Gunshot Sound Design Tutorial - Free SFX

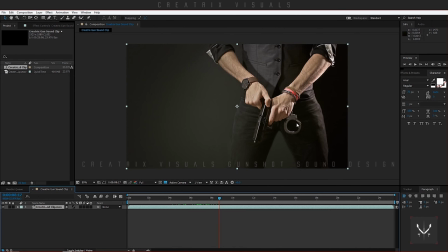4:11 For example, you can see that the handcuffs are swinging back and forth, and maybe some clothing sounds, but today we're focusing on the gun sound.
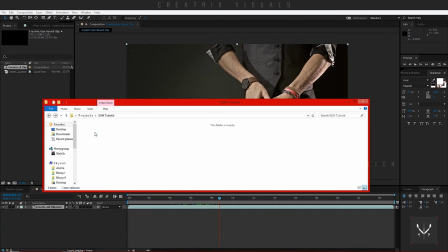4:20 So what I will do is I will go here and open my sound effects pack, and I will go to Gun Foley.
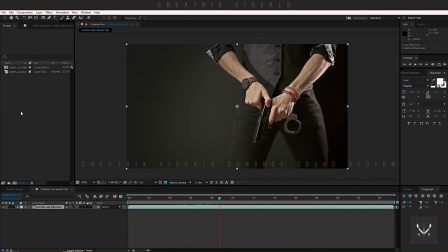4:28 Now I'll select gun pin number one and drag it in, and drag it in again. Awesome. I will click B on the keyboard to reduce the timeline, and then N again,
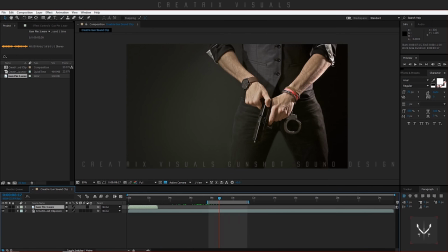4:42 so I can preview the exact part that I want and make any micro adjustments that might be needed. So I will open the sound effect by clicking this arrow, and then audio, then waveform, and here we can see the actual sound, and I will drag it into the actual position.
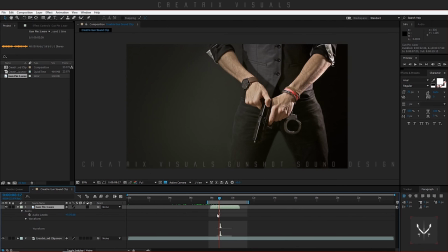5:02 I will zoom in. and the effect should happen. Oh, I didn't mistake. The timeline is way forward. Let me put it back. And it should be right there.
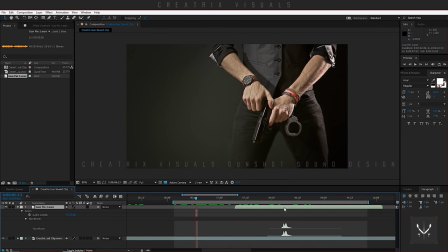5:22 Okay, zoom back in. And I will try to align the sound effect with the image. This is right about there. Now, this sound is way too high pitched for something that simply touches the slide.
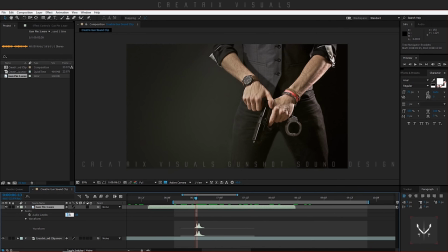5:38 So I will click audio levels and drag it down by minus 25. Also, I will right click time, time stretch, and I will make this sound way snappier by reducing its life.
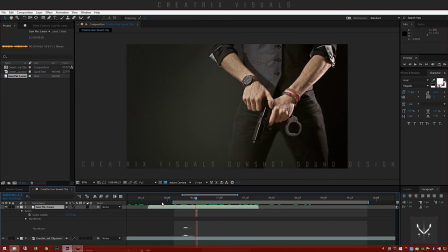5:53 I will click 75. I will realign and we're good. Now, I like to do 2 to 3 sounds and then render them back together to see where I am.
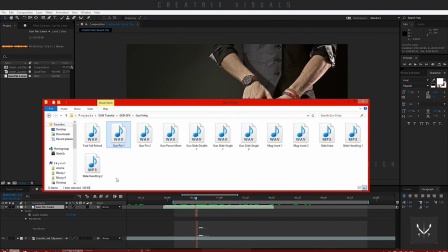6:07 So I will bring in my slide effects, which I will now. As you can see, the sound pack that I gave you guys has a lot of options. I like to use the slide extra because it has many variants and it's more metallic and
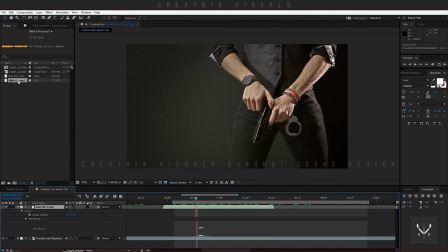6:22 it's not something you usually hear from a gun slide. So I will bring it in, do the same thing, select audio, select waveform, and I will zoom out a bit because this one is quite long. So what I will do, I will use number 3.
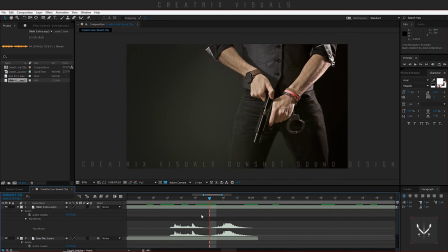6:40 So I will go here, zoom in, and this is where I will crop my video, because as you can see my sound, this portion is a slide going up and this portion is a slide going down.
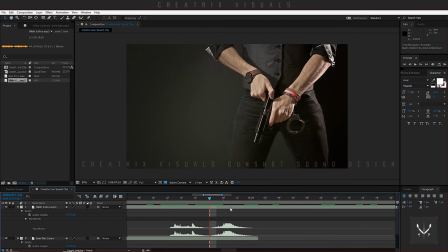6:54 So by clicking page up and down you can switch between frames. So that's my frame where I will split the sound layer. So Control Shift D, awesome. Then I will go here, select my layer, Control Shift D again because I do not need anything before,
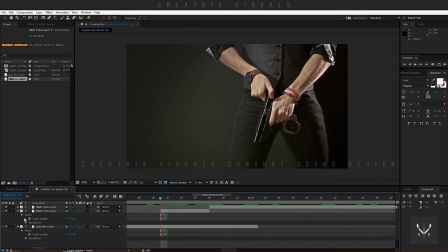7:14 and I will open my waveform again. Awesome. So I will zoom out just a touch and I will try to find the moment where the slide is being pulled, which is right there,
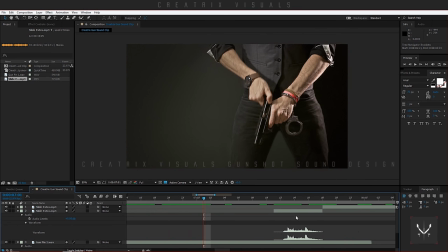7:29 and I will zoom back in and align the sound effect right there up. I will zoom out and go forwards towards where the slide goes down again, which is right page up, page down, right there.
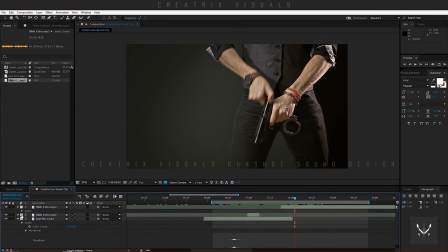7:48 I will open the slide going down sound layer, which we split it, and there we are. So I will align it right there. I will go forward, hit Control Shift D and delete. And I will close my sound layers for now.
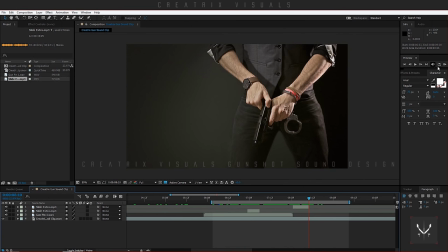8:07 And I will simply preview this portion of the clip with the new sounds. Let's take a look.